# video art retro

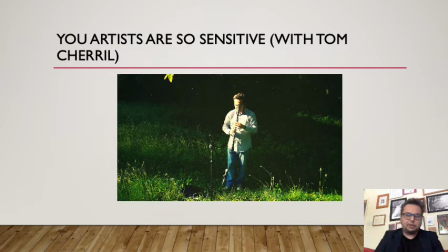I've garbled it, but like, it's got a personal kind of connotation that couldn't possibly communicate, and in that sense it's a failure, but I think it's quite nice to have a video about that.
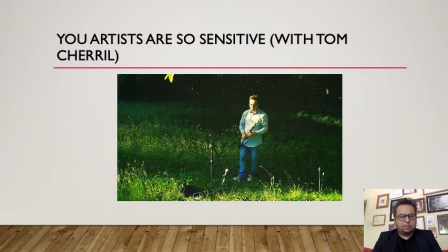I mean, I could tell you that when I was 18, I went on a sort of date.
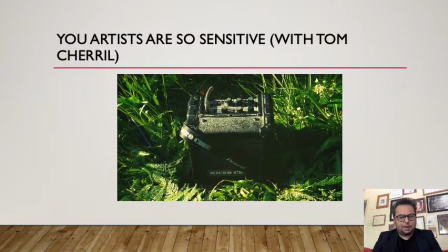Was it a date or was it? I don't know, with someone I met across the bar when I was working in the Three Elms.
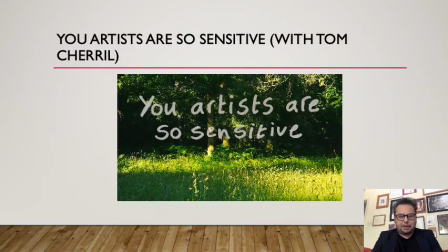And ended up crying in the cafe out of the futility of trying to actually reach across to another person and connect. I was so lost and alone in myself, and that song, a bit after it came out, but
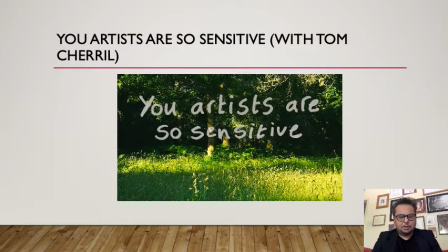reminds me of, I guess, a desire to connect in the woods and the frustration and dismay of being so unable to even say a sentence to another person,
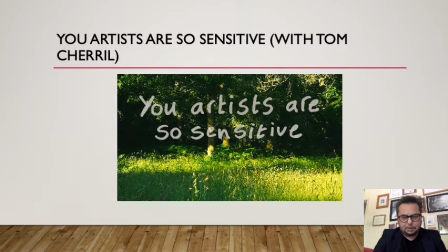such as my anxiety and mood at the time. Just quite a nice piece in a way, though.
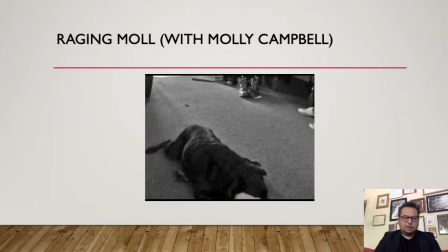This one's called Raging Mole. You may recognise the music. Again, music often features. It's, of course, an homage to Raging Bull, the classic Robert De Niro boxing film.
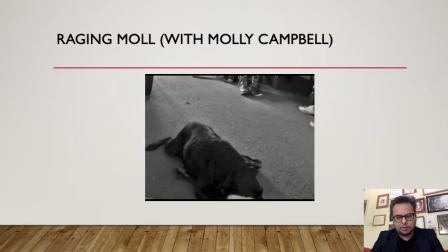Molly here put on a stone for the role by eating pasta, as Robert De Niro did. It's sort of unremarkable, this use of slow motion again for that kind of pathos.
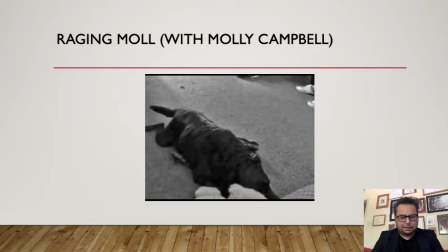It's obviously a humorous kind of pathos because really it's just a dog cuddling a teddy at this point.
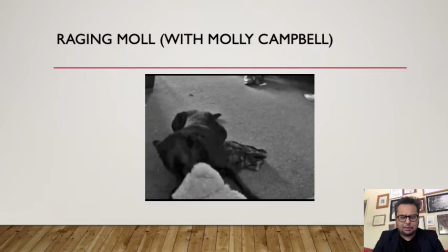since seeing Andy Warhol's videos as a child in galleries I was taken to, it was lucky, unfortunate to be taken to so many galleries, I felt video art should have something of the mundane in it. The bit of drama here, they're fighting. Hence the idea of black and white and the music.
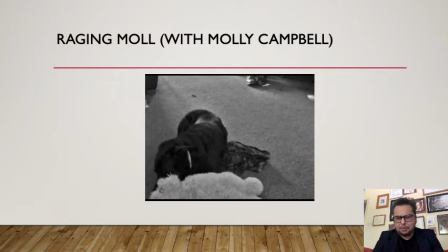I'm probably ruining these by talking over them, I don't know. Maybe you run the switch as well after the plan. That's life.
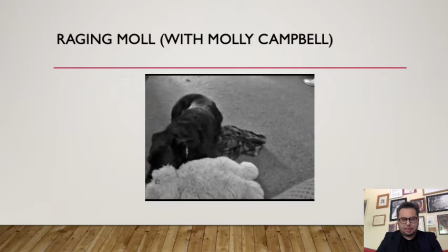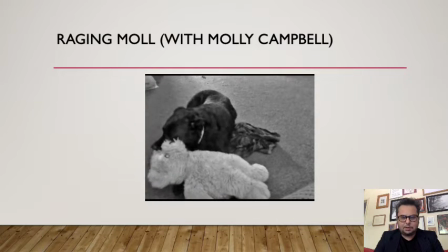And doesn't music just change footage? It's sort of a comment on that in a way, and like, thus perception.
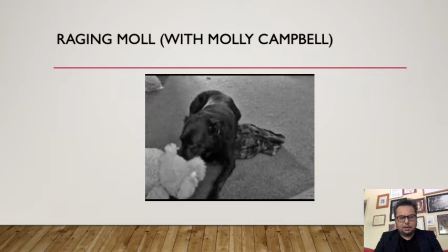Like the filters through which we see our own lives, our own selves, people around us. Totally subjective.
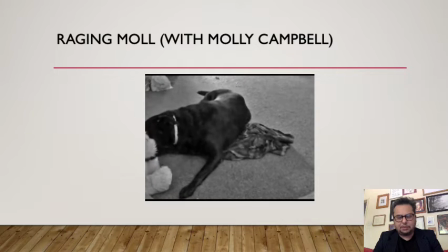Did you know green tea should be boiled at 72 degrees when I'm drinking green tea? Not coffee for a drink.
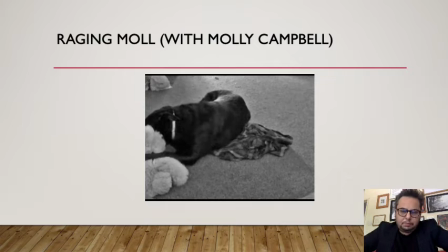Gallery wall effect in PowerPoint when I made this. It's a fantasy that this would be going in the gallery.
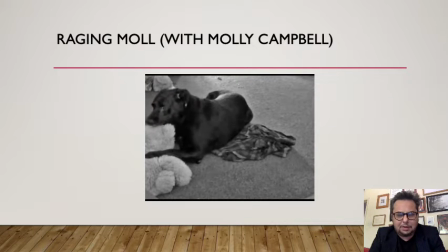But it's also poking fun at that fantasy and the vanity of it. Like, in a way, I don't care. Like, I'd probably do this anyway. Like, questionable. But if I was on a desert island, I'd be making art about the desert island, probably.
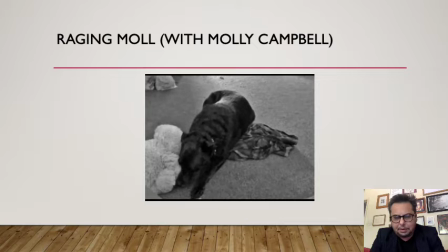I think I would. I'm not on a desert island.